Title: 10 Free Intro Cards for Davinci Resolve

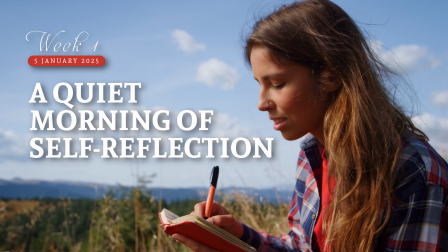Hi everyone, Jeremy here from Video Editor Studio, and today I'm going to show you how to use some intro cards in DaVinci Resolve.
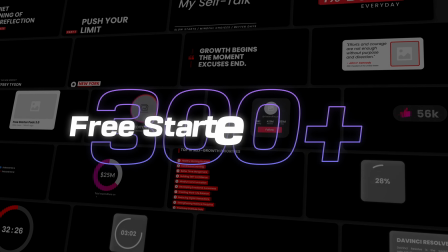Those assets are part of our free starter pack, which is a complete toolkit we've built for DaVinci Resolve.
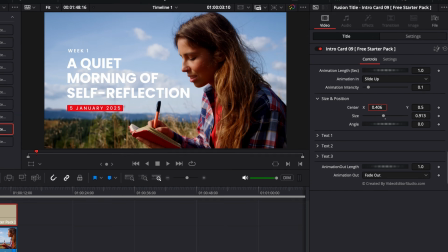In this video, we'll cover when to use them, how they work, and how to make them fit your project perfectly. You can download it for free with the link in the description below. So let's jump in.
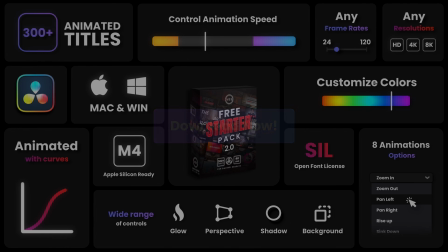You can download the pack with the link in the description below. Just enter your email and we'll send the pack directly to your inbox. After downloading your pack, you'll get a zip file. Double-click on the zip file to unzip it, which will give you a folder.
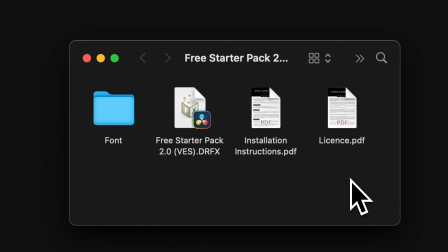In that folder, you'll find a couple of things: the installation instruction, the license, the DRFX file for DaVinci Resolve, and the font used to create the assets.
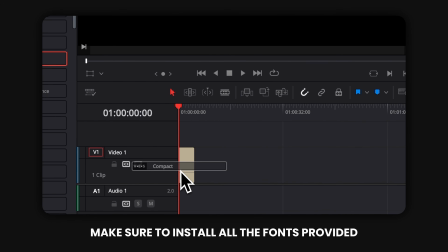Start by installing the fonts. Without them, DaVinci Resolve will not know which font to use, which can result in a black screen when you drag your title onto the timeline.
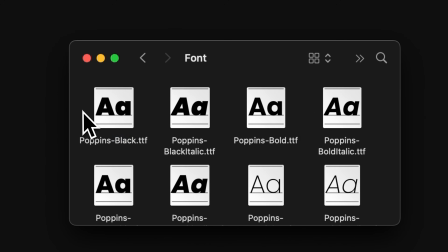To install the font, simply go to the font folder. If you're on Mac, just select all the font and double-click on them.
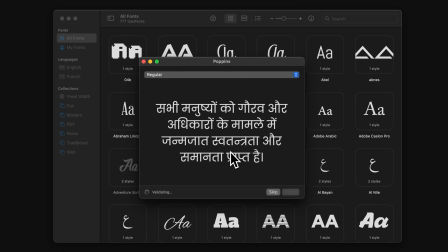This will open a window asking if you want to install the font. Select Install.
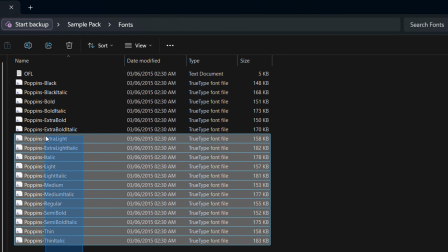If you're on Windows, same thing. Just select all the fonts and then right-click and select Install.
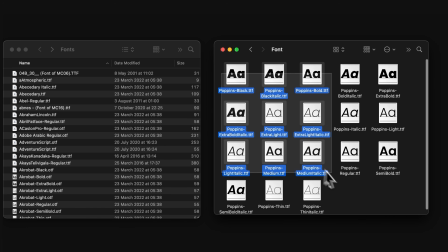Alternatively, you can drag or copy and paste the font directly into your computer fonts folder.
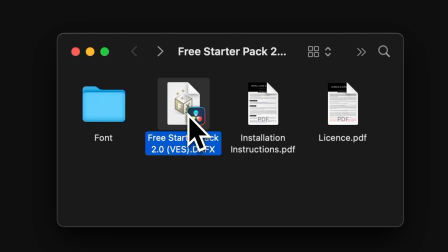Once the fonts are installed, double-click on the DRFX file to install the pack. This process is the same for both Mac and Windows.
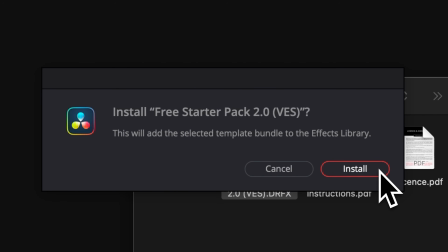This will open DaVinci Resolve, if not already, and prompt open a window asking if you want to install the pack.
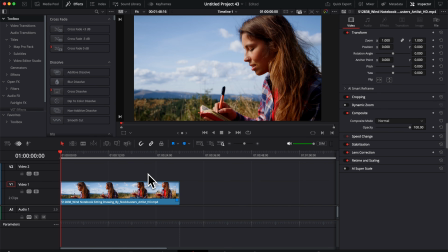Select Install. Once in DaVinci Resolve, you can find those intro cards by going over to the effect library,
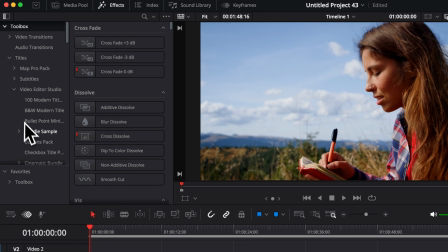then Titles, Video Editor Studio, and then scroll until you find the free starter pack.
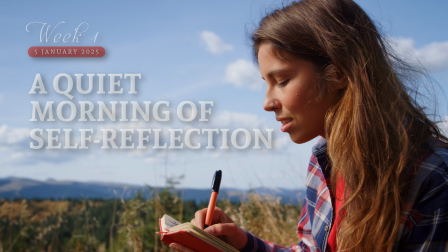And in the free starter pack, you will have intro cards. So in this intro card section, you have 10 different intro cards that you can choose from.
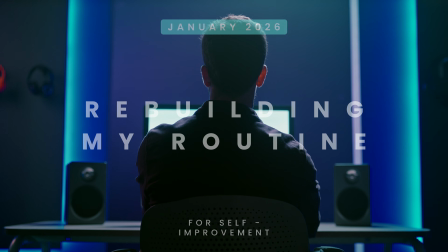And those are great to introduce a section of your video or introducing your entire video as a whole,
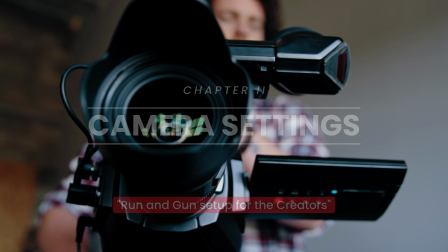explaining what it is about in a nice and clean way. Obviously, they are just a starting point, and then it's your job to just fine-tune the colors,
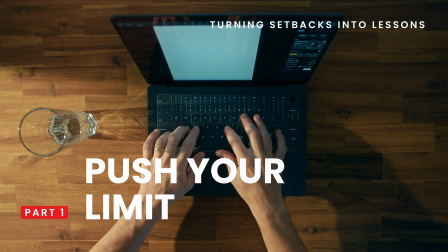the font to match exactly your project and the look that you are going for.
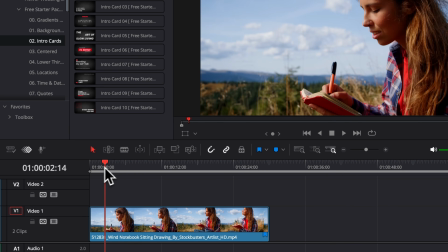So I'm going to show you how to do that right now with that example of this girl journaling in a field.
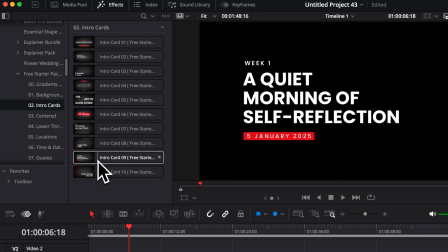For this one, we're going to use the intro card number 9. I'm going to just take it and drag it right above my footage.
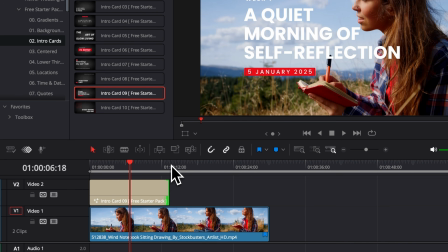We can then just extend it to whatever length we want. I'm just going to trim here my clip just so it's covering my entire clip.
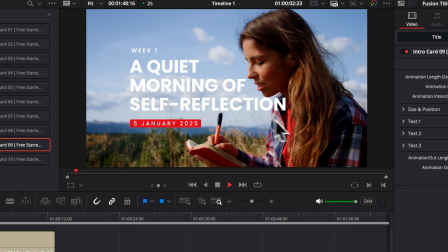Now, as you can see from the get-go, it looks nice, but right now I would like to maybe place it off-center. That way it doesn't cut our main character and it's easier to read against the sky.
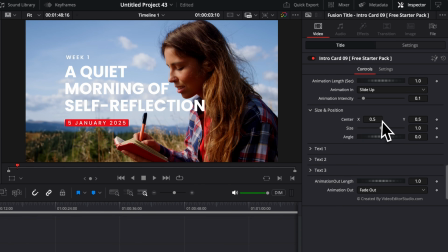So we're going to start by here going over to size and position. I'm going to reduce a little bit the size of the entire title. We're going to move it to the left side, and maybe I'm going to bring that up slightly like so.
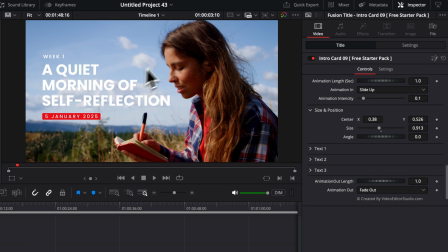So now the title is not competing with our footage, but it's integrating well within the entire context of our image. Now, when working with those kind of title motion graphics, what impact the look the most is the font and the color. Right now, we went for a font that is just quite modern and simple, but maybe for something like this,
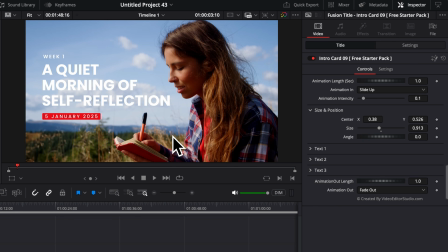we would like something that is looking a bit more like countryside, a bit more cursive. So we're going to change the font and we're going to change the color so it's matching a bit more our environment. First, I'm going to go over to the week 1 and we're going to switch the font here for one that I have, which is Aphrodite.
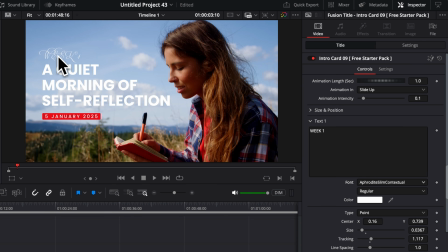So I'm going to select this one. Now it doesn't look good because this font doesn't look great in all cap, and right now everything is in all cap. So I'm just going to change my week 1 to smaller cap. And now already it looks a lot better.
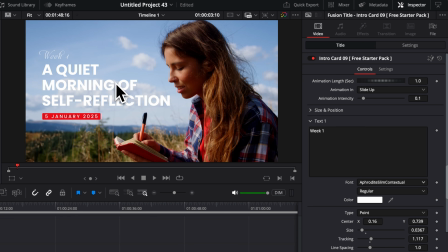Obviously now though, there is a bit of a mismatch between those two fonts. So I'm going to change the font for A Quiet Morning as well. I'm going to go over to text number 2. And then here for this one, I'm going to choose Andanda. I think it got a nice kind of like old school country vibe to it.
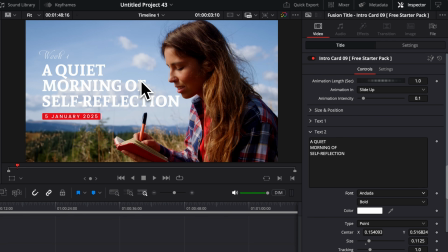And I think that's matching that shot perfectly. I'm going to do the same thing here for text 3.